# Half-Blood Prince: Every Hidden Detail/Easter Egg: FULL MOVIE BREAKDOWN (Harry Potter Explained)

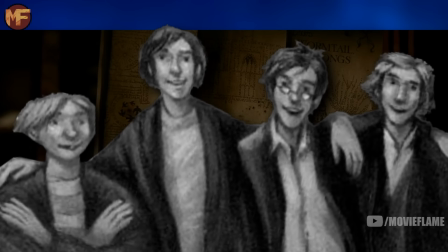3189s
Looking at the Marauders map, this was of course created by the friend group known as the Marauders, which included Harry's father James, along with Sirius, Lupin, and Peter Pettigrew.
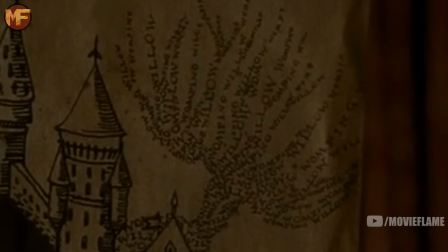3198s
I love the detail of the Whomping Willow being made out of text that spells out its name in both English, Latin, and a few other languages as well.
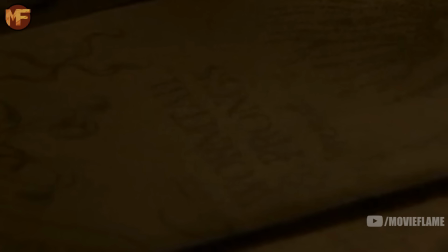3205s
At the end of this scene, you can see Wormtail and Prongs written out, which were the nicknames for Peter Pettigrew and James Potter in the friend group.
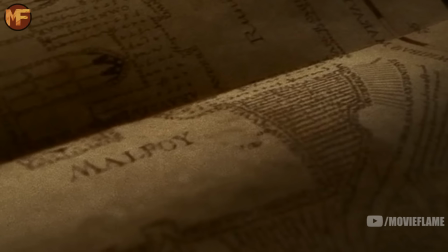3213s
We also see Malfoy disappear from the map because he went into the Room of Requirement,
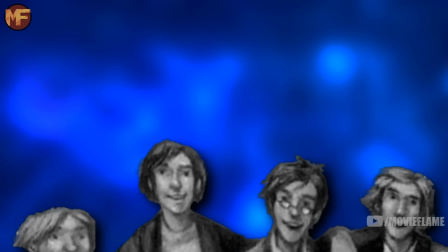3217s
and the reason why the map can't show people in there is because the Marauders never knew about the secret room,
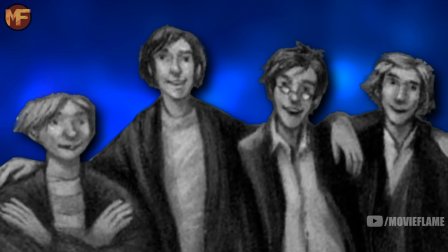3223s
so they didn't incorporate it into the map.
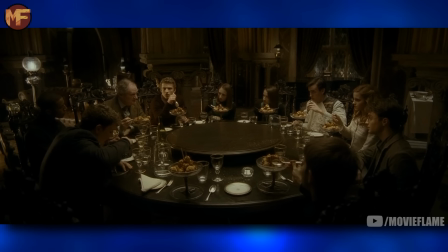3225s
Slughorn's mention of the Wolfsbane potion, for those of you who don't know, Marcus's uncle invented the Wolfsbane potion, was created by Democlus Belby,
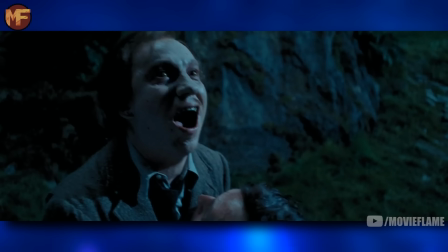3233s
Marcus Belby's uncle, and it was a potion that helped werewolves maintain their human mind when transforming at the full moon.
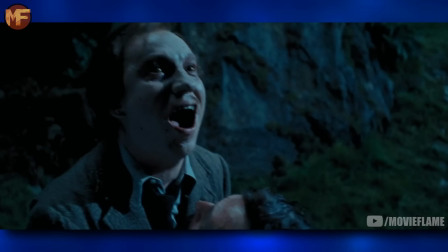3239s
We of course know that Remus Lupin used this potion all year during the Prisoner of Azkaban when he was teaching at Hogwarts.
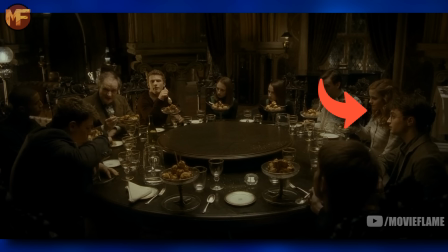3245s
At the Slug Club table, we have Harry, Hermione, Neville, the Caro twins, Cormac McLaggen, Blaise Zabini, Marcus Belby, a random kid we never get a good look at, and later Ginny Weasley.
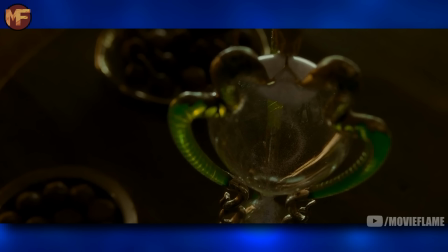3257s
The hourglass that Slughorn has was not in the book, but the serpents that come off the bottom and top of course represent Slytherin House,
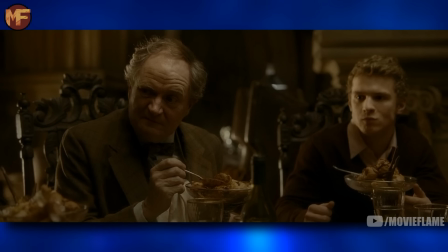3264s
which Slughorn was formerly the head of before retiring, and it was then taken over by Snape.
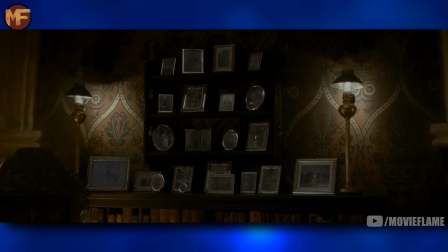3268s
We get another look at Slughorn's shelf of pictures with all of his students, now moved from the house where we saw them earlier.
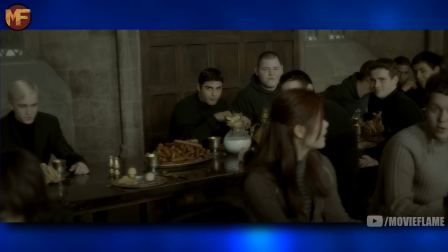3274s
It's really interesting to see all of the Slytherins, including Crabbe and Goyle, getting riled up and having fun,
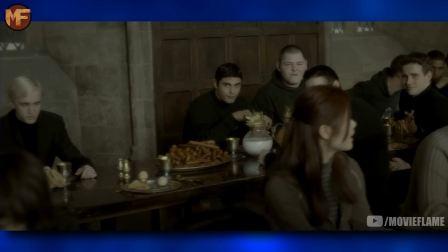3279s
while Draco just sits alone farther down the table, showing how distant he's become from even his best friends.
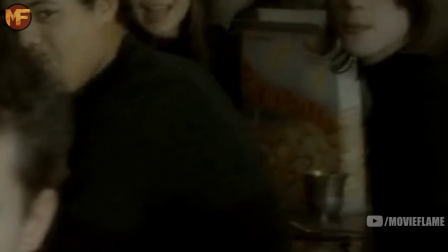3285s
You can see the Wizarding cereal Pixie Puffs on the Slytherin table, the same cereal that we saw at the Weasleys. Now in these videos, I look at these movies very, very closely, and while doing so, I noticed a small little mistake that I thought I'd point out.
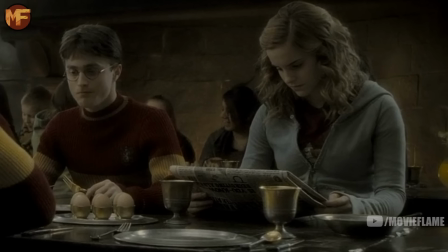3298s
In this shot, Hermione is holding the paper up off the table, but in the next shot, it's flat on the table.
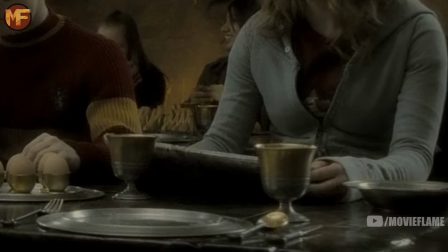3304s
Then it changes back to being held up in the next shot.
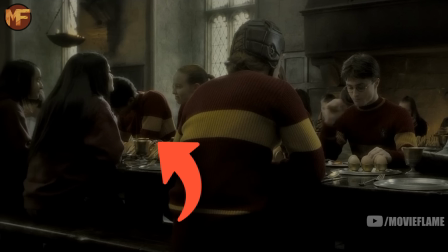3307s
Next to the trio, you can see Demelza Robbins as well as Dean Thomas, both of whom are on the Gryffindor Quidditch team captained by Harry.
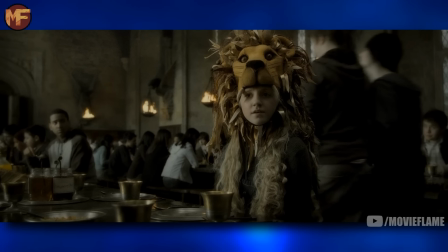3313s
Luna's lion hat is something taken straight from the book, but in the novel, it growled.
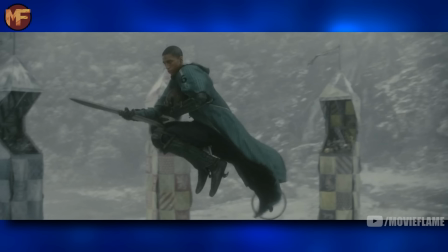3319s
The film did have the lion blink though, which is a cool detail. Blaise Zabini is seen here, as he was a chaser for the Slytherin team during that school year.
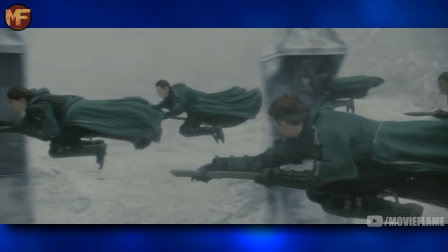3326s
Among these Slytherin players, there's also Urquhart, who was the captain, Vasey, and Harper, who was substituted for Malfoy at Seeker.
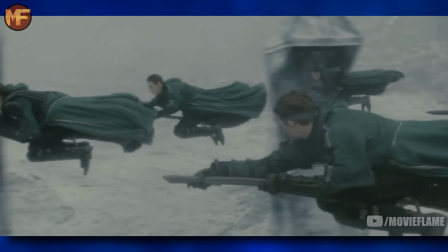3334s
And among them is supposed to be Crabbe and Goyle, at least if you're going by book canon, but they obviously got replaced by random characters the movie made up.
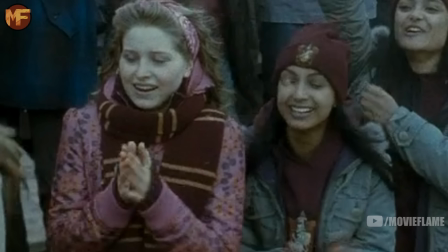3342s
In the crowd, it's nice to see Lavender and Pravati next to each other, as they were best friends in the book, which the movies didn't really show that much.
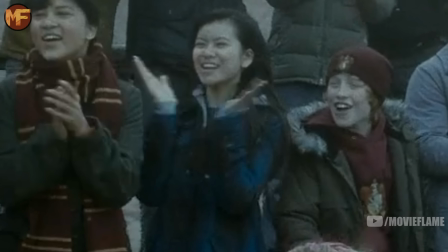3349s
You can also see Cho Chang in the crowd, and she's even wearing all of her Ravenclaw colors.
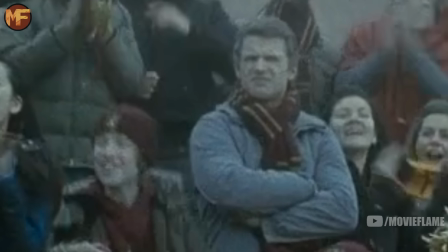3354s
It's also funny to point out how butthurt Cormac McLaggen is after seeing how well Ron played.
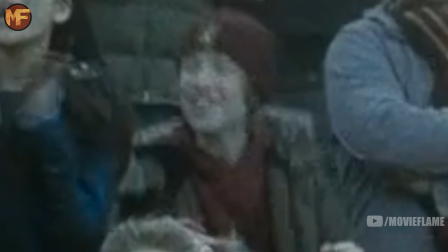3359s
Next to him is also Nigel, a character made just for the movies, and who sort of morphed together Colin and Dennis Creevy.
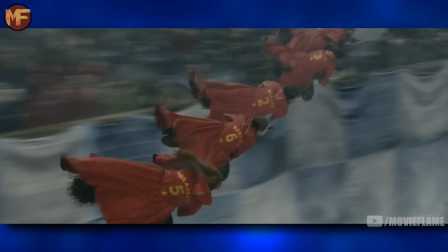3365s
This shot of the Gryffindor team shows Ginny Weasley, Demelza Robbins, Jimmy Peaks, Richie Coote, and Dean Thomas leading the way.
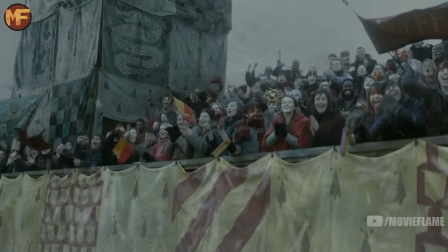3372s
It's fun to look at the signs in the crowd, and funnily enough, I think the Slytherin students were holding their sign backwards, or just made it backwards.
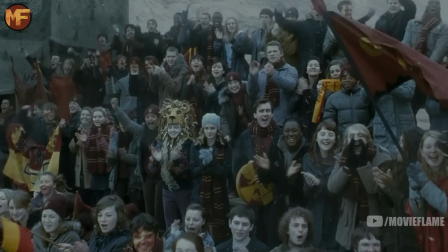3380s
A number of people in the crowd also have tambourines, and Neville even has a Gryffindor drum, which is actually pretty awesome.
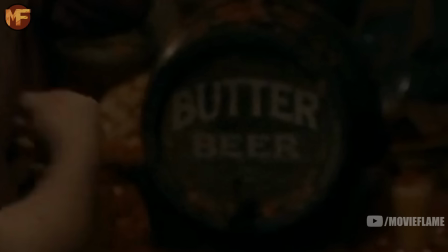3386s
You can see Butterbeer in the common room, which makes me wonder if Harry or someone else went through the secret tunnels that the Marauders map showed and got some from the Three Broomsticks, because that was the only way they had Butterbeer in the common room in the books.
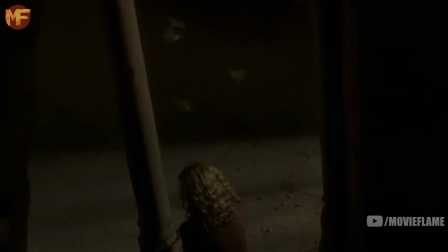3398s
The birds flying around Hermione was something taken from the book, as they had been learning the spell Avis, or the bird conjuring charm, at this point in the school year.
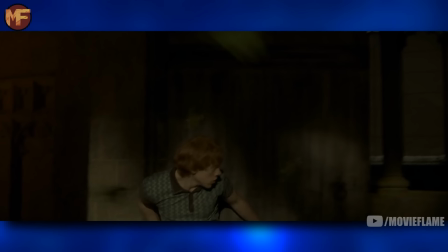3406s
Then Hermione uses the Epugno Jinx to send the birds after Ron, which is a spell that basically aimed anything you wanted at a target.
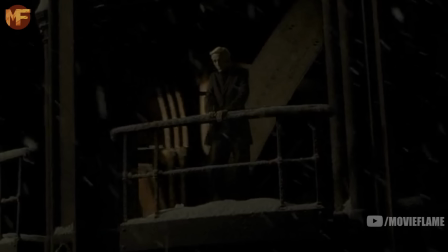3414s
In this case, the target is Ron. Getting a shot of Draco on the astronomy tower is great foreshadowing for what's to come later in the movie.
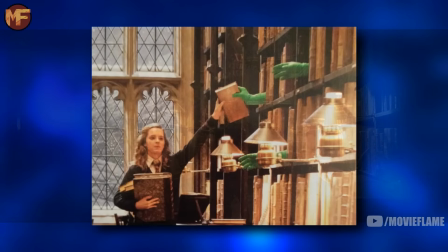3421s
Seeing the behind the scenes of how they make the books magically put themselves on the shelf is kind of hilarious.